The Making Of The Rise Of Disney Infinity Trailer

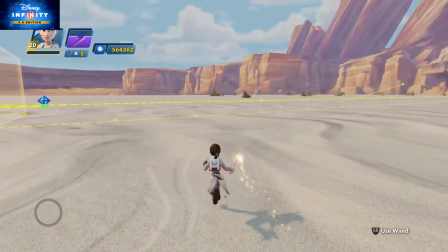(24:39)
So when I did the jump, it was like up in the air, yeah, like I'd scored a goal or won the Super Bowl or whatever.
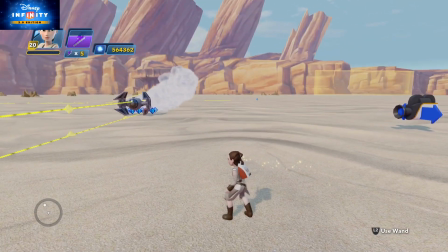(24:46)
I just absolutely couldn't believe I got it within a few goes.
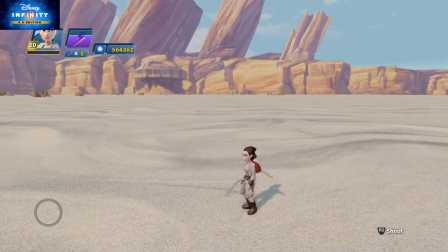(24:50)
But It's because I spent so long trying to get everything else right that I knew the path I was going across.
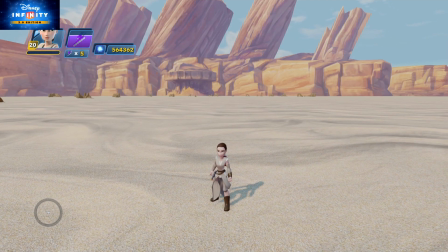(24:56)
Right, so let's see this go through. So we'll set her up now in this clip. So this is me showing you how it works.
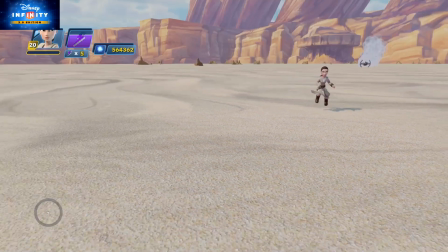(25:03)
And we run across, here he comes, aim it right, there we go, and we're running. And then you get that shot there on the screen.
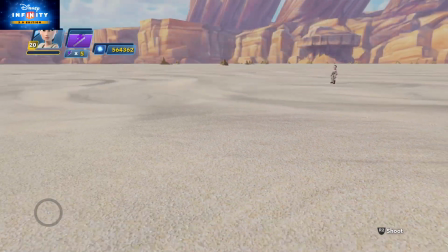(25:10)
And that shows you how quickly you can do it. So that was done on that shot.
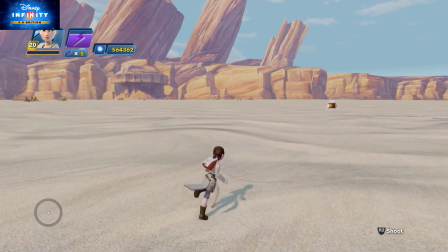(25:15)
So I had the camera view, and then I thought, well, hold on, how do I get a better zoom in option?
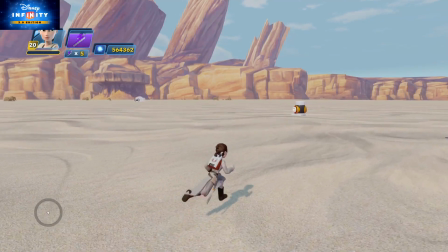(25:20)
And then I started to use just the camera with the Disney Infinity camera.
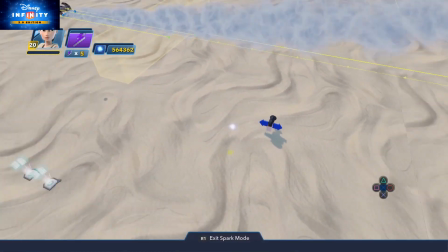(25:26)
So you'll notice here, I thought, well, hold on, I'll just use her. I won't use the effect.
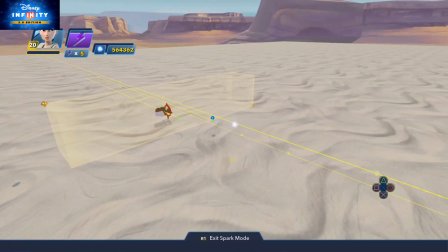(25:32)
I won't have that effect going across. I'm just going to do it with her on her own. And again, each time I want the scene, just quickly share it, capture the screen, and then I can edit it.
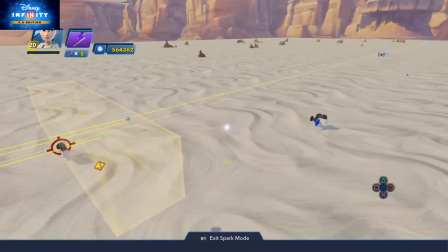(25:40)
And I was looking at my various clips, but there was a lot of video that I had to go through and cut out and change. But you'll see here, I'll do it again. So on my last jump, I'll just show you, I got it down to a quite art. Now, if you watched any of my other clips, you'll notice that my shooting and aiming skills aren't the best.
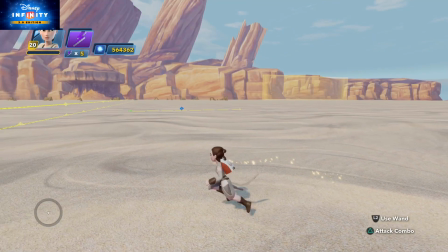(25:56)
So that's why a few of you thought it took me a long time to do.
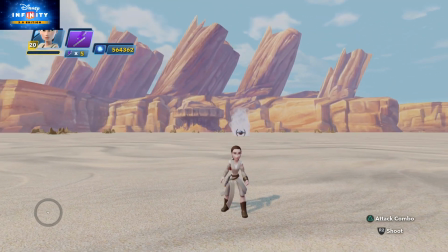(26:00)
But while I was trying to do this, I said, hold on, I've got this bit where she runs towards the camera, so that was a tricky bit, right?
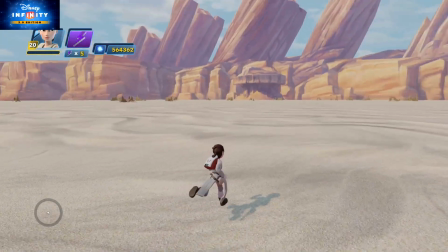(26:07)
That was another shot I could do. So this one level got me just about 3 different shots all at the same time. So now I'm going to twist my own camera at a slight angle.
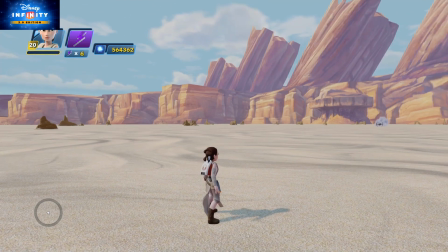(26:18)
Let's see if I can do it again. Now this is the normal speed, and it doesn't look that effective, right?
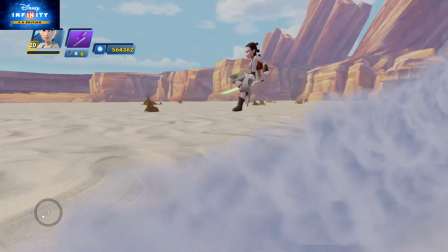(26:24)
So let's just do normal speed, and that's it. That's it done.
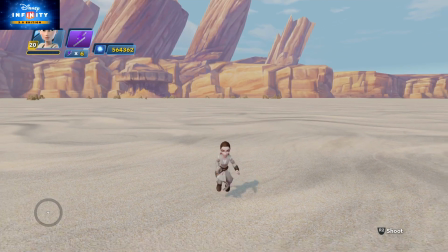(26:28)
All I then have to do is just play it in slow-mo, my editing tool, and it has a much more better effect than I've done.
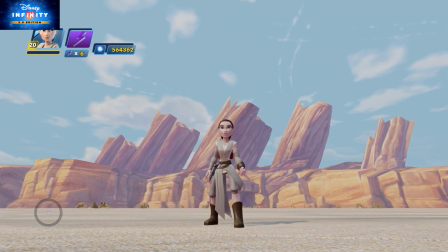(26:35)
And once I got that effect, I'd realised I'd cracked it, and I knew the clip was going to look really good.
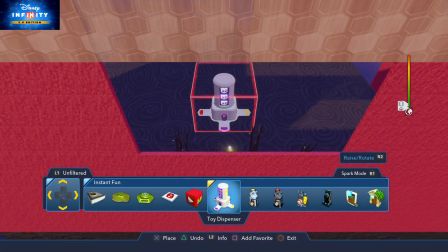(26:42)
Now in this scene of the trailer, you see Kylo Ren on a red planet. Well, there is no red planet on the toy box that could use the right landscape.
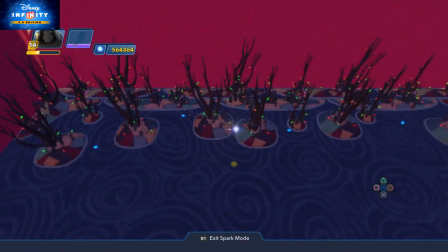(26:49)
So what I did is, by using various trees taken from Nightmare Before Christmas,
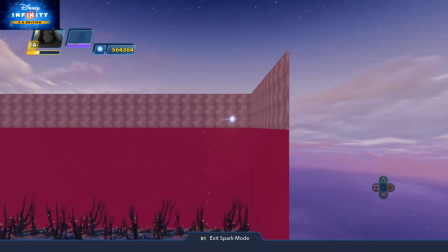(26:56)
what I did is I used just the flat grey square panels, so you'll see them at the top, and there's a colour called red carpet,
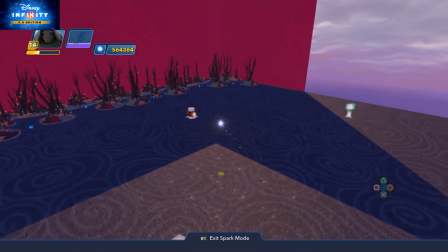(27:05)
which gives me that red type of sky effect. So I thought, right, that's good.
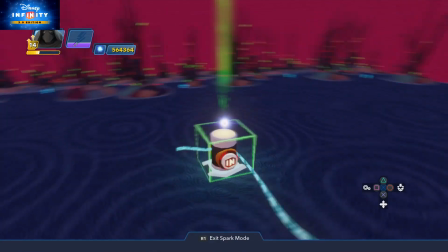(27:09)
So I've set them all up, and then I thought what I'll do is I'll have this button, and when I trigger it, now you'll see here, you can't see it, but that is actually a camera there that's just,
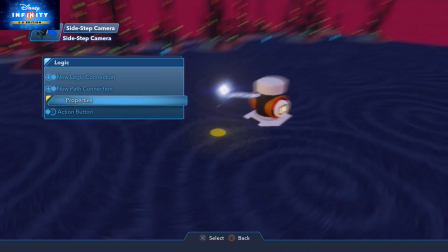(27:17)
for some reason, it hasn't loaded up. But when you press it, I want it to activate that camera, and that camera is facing sideways.
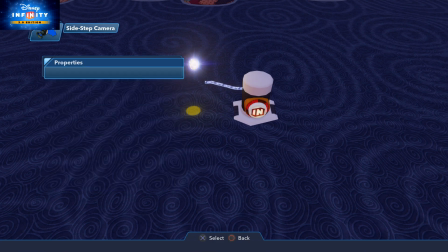(27:24)
And I'm told it to stick on this time, stick with the trigger in person, so it's going to stick with Kylo Ren.
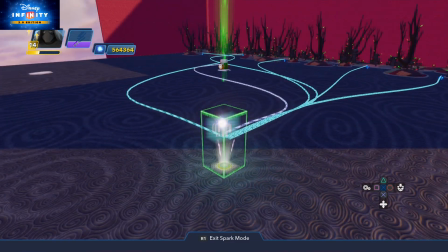(27:30)
At the same time, I've got a wave generator, and this wave generator is linked to various individual different locators.
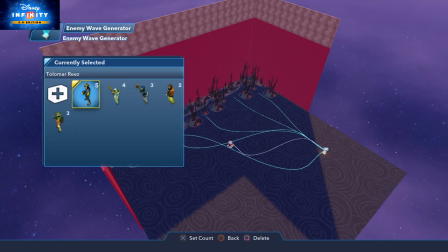(27:40)
And I've tried to pick enemies that from the trailer look like rebels or stuff like that. So there's some Guardian Galaxy guards, I think, and I've used those.
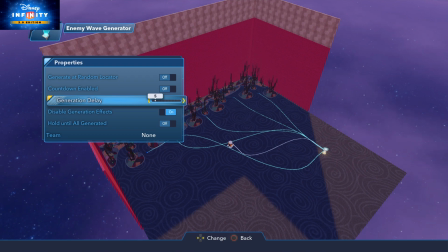(27:48)
And I've left the delay to be about 5 seconds, so they don't come all the time. Because, by the way, I'm only trying to capture a couple of scenes.
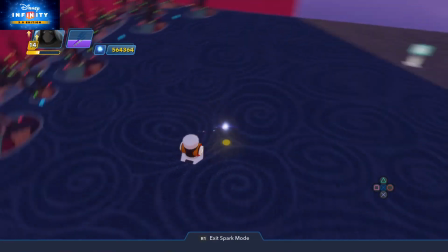(27:56)
I don't need a long particular point here. So when I press this button, it triggers it off and brings the camera off, and it gives me that closer camera.
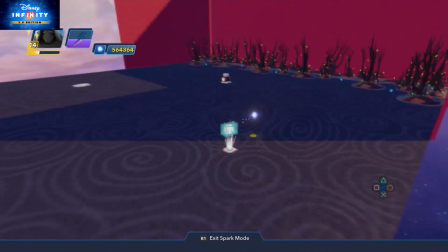(28:04)
Now I tried it with the aerial view and it didn't work. So I said, right, okay, let's do this again.
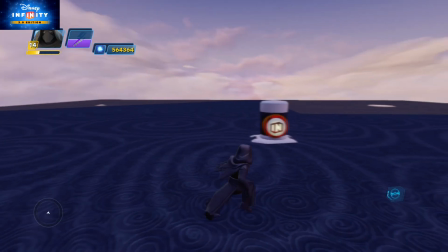(28:10)
So I put Kylo Ren on now, so I'll switch character to Kylo. If I press that button, the camera acts, so I now move forward.
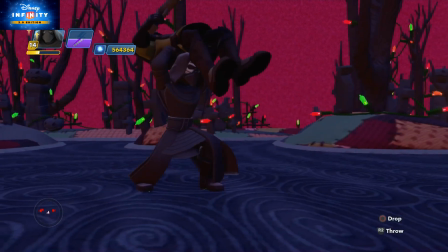(28:18)
So now if I come up close, it now gives me that red planet type look, and if the branches are too close to the screen, it was right.
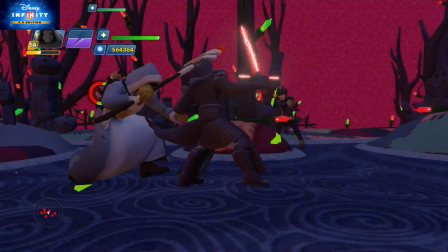(28:26)
And then all I did was I just played killing people.
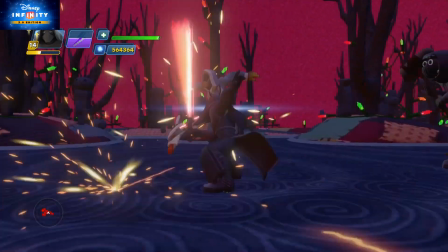(28:32)
Now in the trailer, Kylo Ren's running to the right, so I had to try and do the same, and I had to try and get the action right.
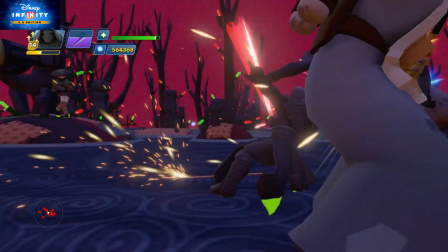(28:40)
So I spent a few minutes just kicking and defeating enemies, trying to get the shot right, and try and get that.